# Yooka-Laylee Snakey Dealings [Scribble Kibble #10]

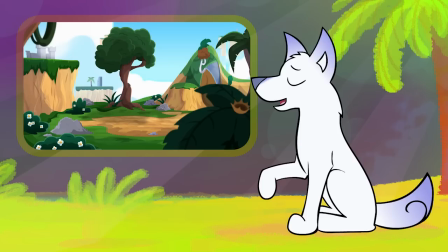Stop! Just take a moment to admire this background.
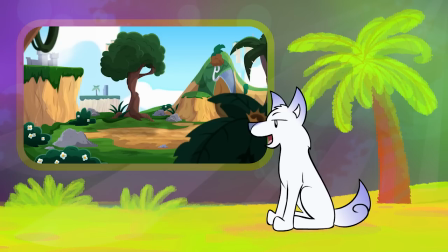It's gorgeous, so smooth and colorful, an excellent setting for a fun cartoon.
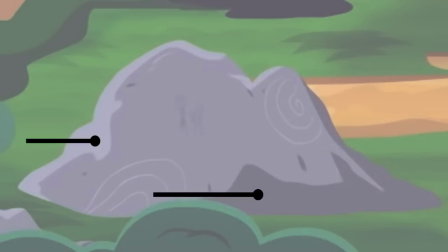And having both a shadow and a highlight for shading makes a difference. And the 4 levels of depth for scrolling really brings it to life.
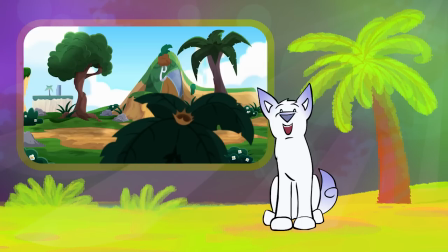Yes, this is a fine specimen of a vector background. A background that is the opening shot to today's featured animation, Yooka-Laylee Snakey Dealings.
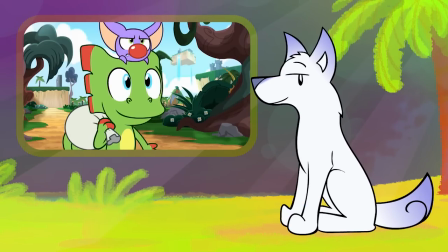And here is the place to watch it. Oh, where to start? How about at the end? My guess is most of you didn't get the punchline to this animation.
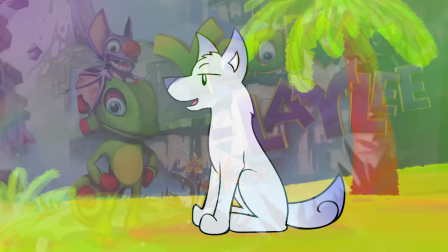Yooka-Laylee is a video game that is the spiritual successor to a series of games called Banjo-Kazooie.
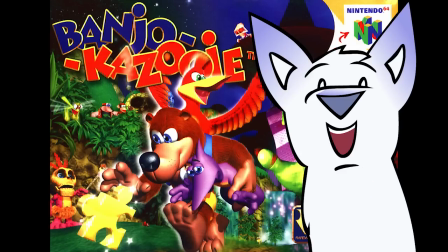And really, only the first one is worthwhile, and it is amazing. See, even the names and typeface are a play on each other.
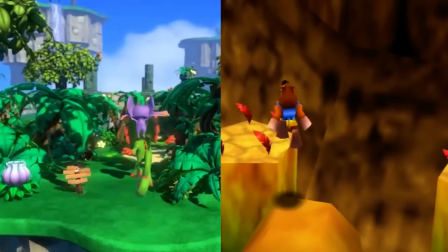In fact, the animation sequences in the game and the sound effects and music are so similar to Banjo-Kazooie, it's a little bit eerie. The Snakey Dealings cartoon animation based on the game is so professionally done that at first I thought it was an official release by the Yooka-Laylee video game company, but it's not. Snakey Dealings is purely fan-made, and I have to say, this is one of the best examples of vector puppet animation you could ask for.
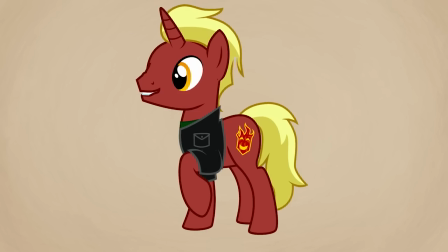By puppet, I mean just that, a series of parts the animator moves around to create an animation.
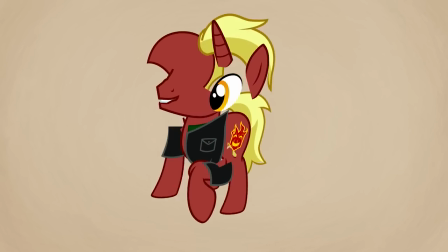Most internet cartoons are puppets because it's faster than animating by drawing everything brand new every time.
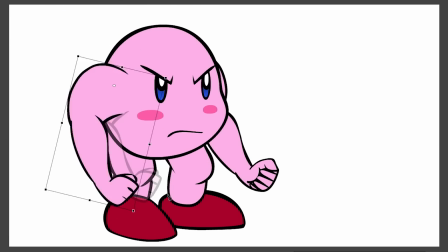You know, like how moving a puppet with your hand is faster than making a brand new puppet for every expression you want it to have. But here's the thing.
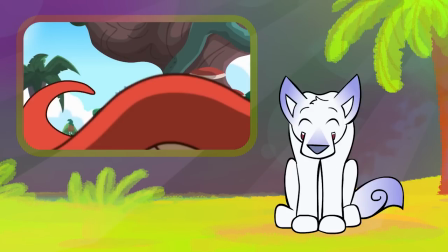This Yooka-Laylee puppet animation is by no means simple.
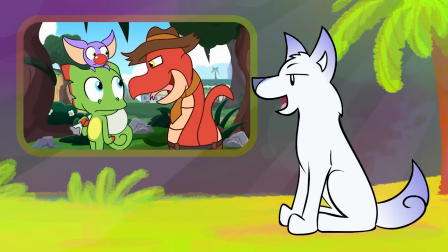First of all, even though these are puppets, the animator still has to draw a new puppet for every perspective, like for the front versus the side.
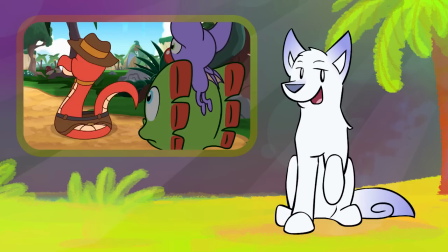There's a lot of frame-by-frame animation in here too, easily seen in the snake's tongue and his tail. Many people seem to think that because it's an animation puppet, you don't have to redraw much. That's not true. The best puppet animation will have a lot of unique pieces, and it will incorporate frame-by-frame animation.
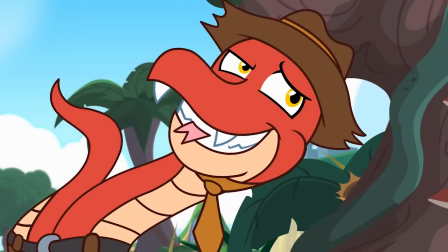Imagine the difference if, when the snake hissed, it was just the same tongue picture moving back and forth.
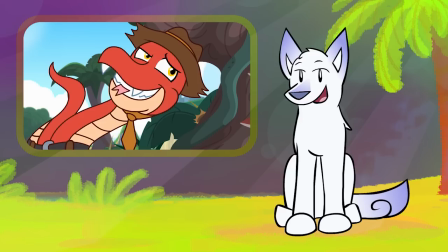It would be stiff. That's why so many puppet cartoons on the internet are pretty crummy if you take a look at them from an animator's perspective. They're nothing more than still images moving around the screen. And that's fine, it gets the job done, but it doesn't create as smooth of an animation as we see here in Snakey Dealings.
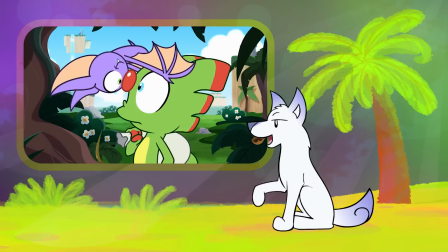Here's an example of the puppet pieces being swapped. Yooka's head goes instantly from the side view to a 3/4 view. It looks weird when I'm playing it one drawing at a time like this, but in the video itself, the pieces slide around in the right way to trick your eye. In a well-done puppet animation, characters will constantly be moving around, like with little bounces when they talk, or even when they're doing nothing but listening.
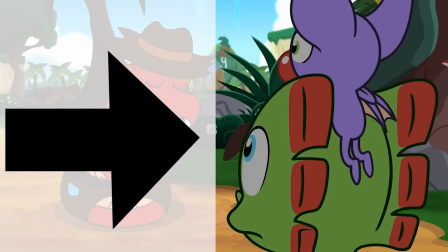This shot is pushing the limit here with the amount of stillness, but at least we get a blink. The animator gets away with it because the focus is on the snake.
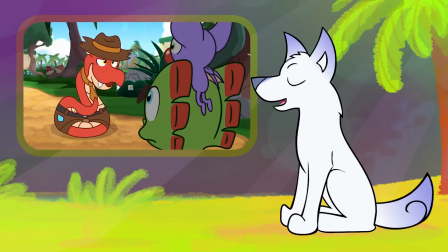The main characters are darkened, not moving, and are viewing the scene from the same angle we are.
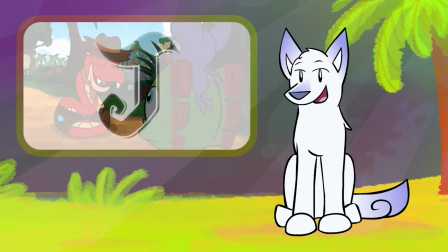Speaking of the animator, Jan Animations is the person behind Snakey Dealings.
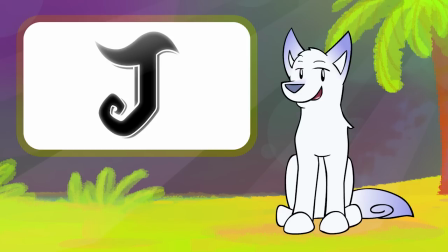He has an uncanny ability to perfectly copy styles of existing cartoons.
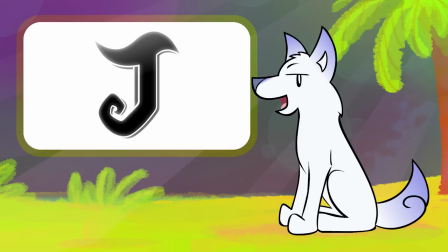So much so that some of his fan animations have gotten him into copyright infringement trouble. So if you're an animator listening to this, just keep in mind when you're working with characters that aren't yours, you are infringing copyright. There are exceptions to that, of course, like parodies and critiques, but it's complicated. Watch the next episode about copyright, and that will really help you out. Really though, if you're making fan stuff most of the time, you don't have to worry as long as it's not for profit, so don't freak out. Anyway, it was refreshing to see original animation from Jan Animations instead of a copy of some official show style.
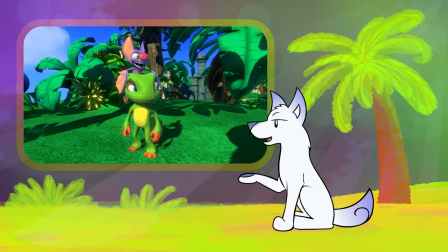As you could see, if he was copying the Yooka-Laylee style, it would have to be a 3D animation.
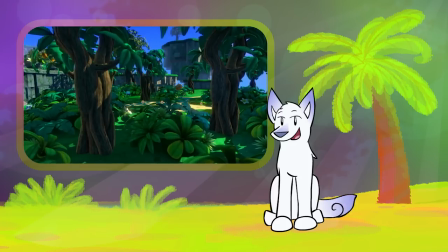Just look at how great an interpretation of the game's setting he has in the opening background.
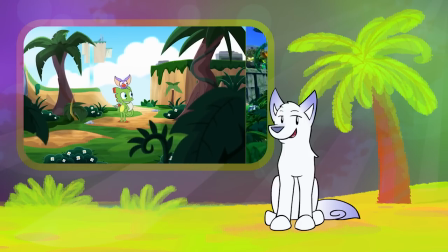Jan Animations is spot on with translating the 3D game environment to a 2D cartoon, in a way that's original and really stands out.